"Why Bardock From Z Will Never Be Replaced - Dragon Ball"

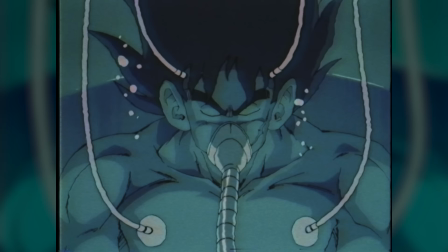490s
Giving a character the power of future sight just to have them be incapable of doing anything about it is ultimately just a cruel joke. The closest thing we get to something like this is the future timeline. Either way, the Kanasan makes it very clear what's going on here, yet Bardock still doesn't understand or refuses to believe it.
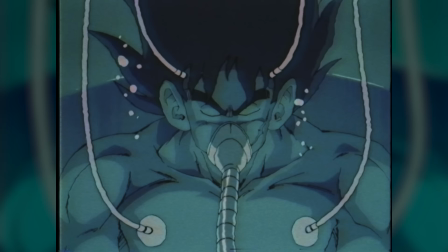508s
It isn't until way later on in the movie when he finally realizes the Kanasan was telling the truth. After all, the Saiyans as a whole are an arrogant race. It does make me wonder, were the Kanasans themselves cursed with seeing the fate of their own race before the Saiyans arrived?
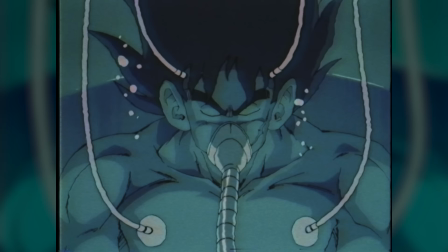523s
Because if so, that's pretty sad. We move on to see Kid Vegeta, and how even as a child he was incredibly powerful, truly a prodigy. He's easily destroying Cybermen left and right. Having the context of the original series, where Raditz is said to be as strong as a Cyberman, really puts things into perspective here.
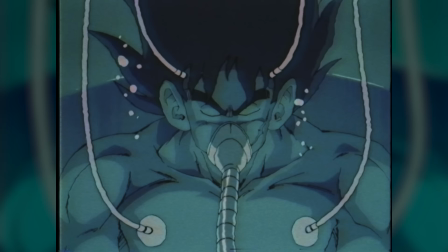540s
The elite are that much higher than the lower class. The scene in the ship shows us that Frieza and his men maintain the threat of the Saiyans in the back of their head, while still treating them like worthless beings. Kanasa was taken over a whole month earlier than anticipated, yet Zarban and Dodoria call Bardock and his squad just a bunch of nameless Saiyans.
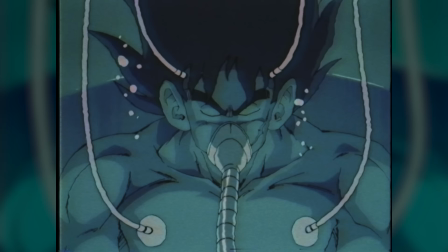558s
The ruling class of the Frieza force doesn't care about their workers, despite how good of a job they do. Zarban and Dodoria see the Saiyans as replaceable little worker bees, but even they can see that when together, united, they could be an issue. This is exemplified when we see Bardock back at the hospital,
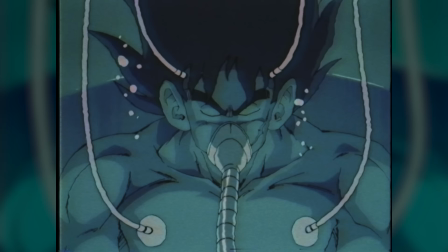574s
where the doctor explains that he has been beaten up so often that his power level keeps rising more and more, despite the fact that he's a low-class Saiyan. As a whole, the Saiyan race is growing stronger. Zarban and Dodoria clamor Vegeta's power, even with a sense of admiration, but the second he walks in, he's ostracized as not belonging there.
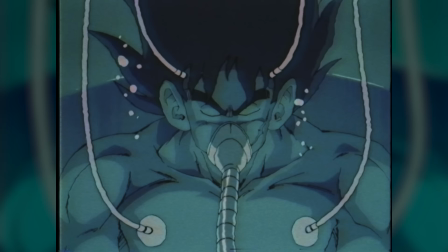592s
Even with Vegeta being the strongest of the Saiyans, even while fearing what they could do in mass, they still don't see them as important. Of course, this is highlighted later on for Vegeta's character, as they underestimate him so much on Namek that both Dodoria and Zarbon die by his hand. Back with Bardock, we see his squad departing to planet Meat.
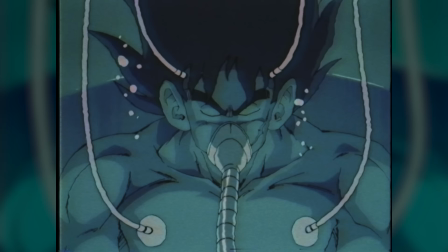610s
The obvious pun here being that the Bardock squad Saiyans, a race named after vegetables, die on a planet named Meat.
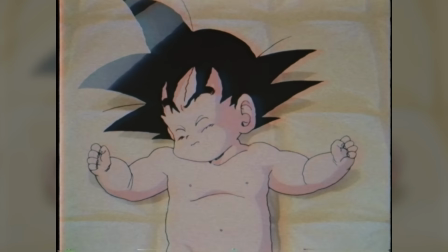617s
Meanwhile, we get the juxtaposition of Bardock in the tank and Goku crying, one of the many times Goku and Bardock are parallels in the story.
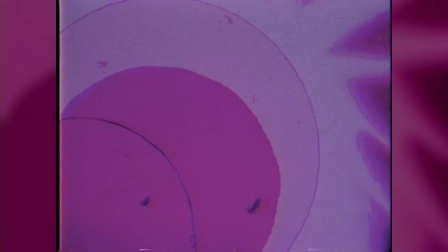624s
Both are now in vulnerable positions, not just Goku, and it is during this time where Bardock gets his first few visions of the future.
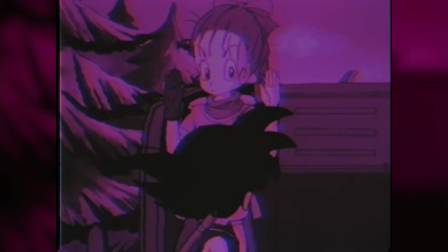631s
And it's not just the death of planet Vegeta, but what will become of his son,
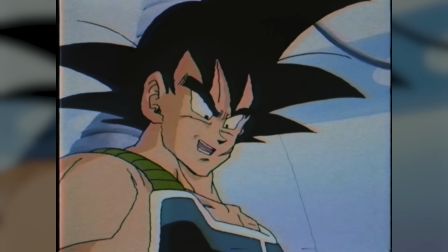635s
with the cries fading into the draining liquid, and Bardock is raring to go and join his teammates, who have already been deployed.
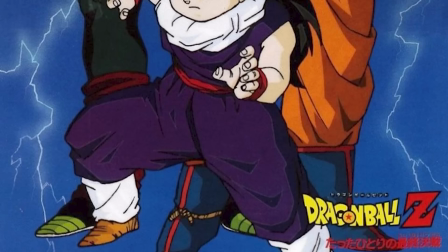641s
He takes no time to rest, just like another Saiyan we know. Through all their differences, the father and the son at least have that in common.
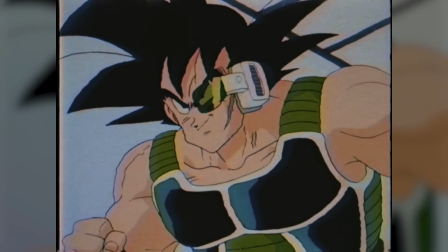648s
He dismisses those visions as just a nightmare. We then hear Goku's cries again, and Bardock freezes, recognizing them as the same cries from his dream.
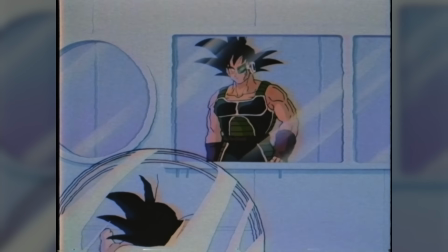657s
And despite saying he doesn't care for his son, he stops. Would he do that if he actually didn't care at all?
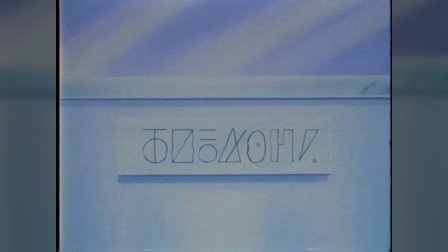662s
And perhaps for a split second, he thinks they could be true. He reads the name, Kakarot, but leaves again when he reaches the pitiful power level,
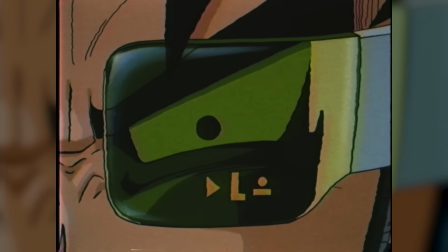671s
once again showing us how the Saiyan society only values the strong warriors.
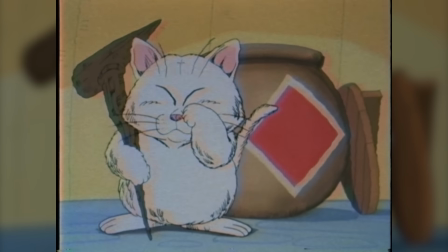675s
Even with the power of foresight, Bardock refuses to believe or acknowledge any of his visions he has seen, just because of his son's measly power level.
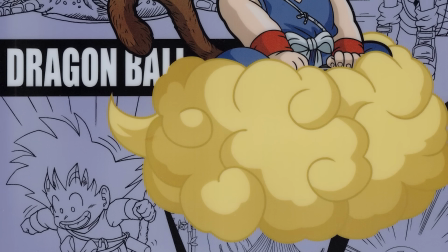683s
He doesn't think they hold any merit. He doesn't believe that the man in his visions really is his son.
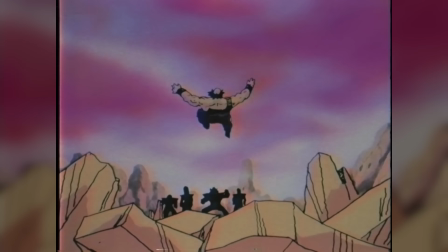688s
That caste system once again getting in the way. And that's when we cut to the Bardock squad dying.
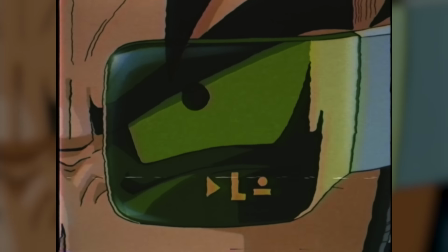694s
The scouter being stepped on, a symbol between Bardock reading Goku's power level of 2 versus the scouter being destroyed, because ultimately, that power level of 2 will not matter, just like their caste system.
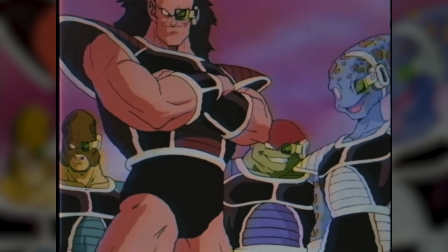705s
Low class, high class, they all live under Frieza's rule, and they're all going to die.
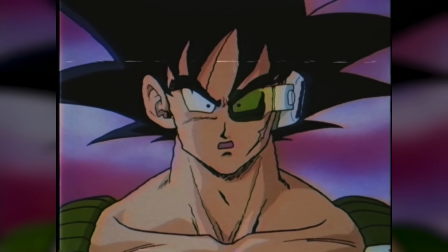710s
That's when we see another way Bardock is different from Goku in how he reacts to his friends' deaths.
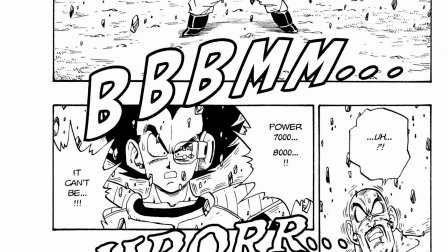715s
Previously, during the Saiyan arc, we have seen Goku angry and explosive at the death of his friends,
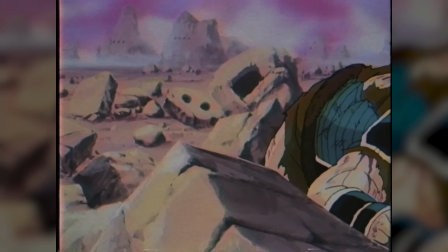720s
something I believe this scene is trying to parallel, as the camera pans around to see the dead bodies.
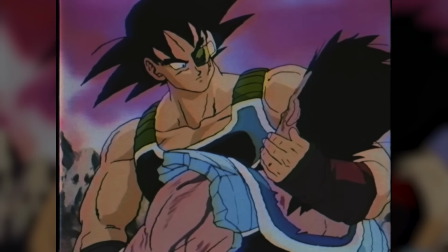725s
But Goku is more emotional, while Bardock's face remains cold. He holds his comrade, hearing about Frieza, but when Tora dies, Bardock doesn't say a word.
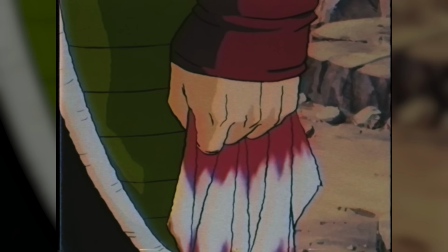734s
He simply wipes Tora's face and looks around to see his other friends.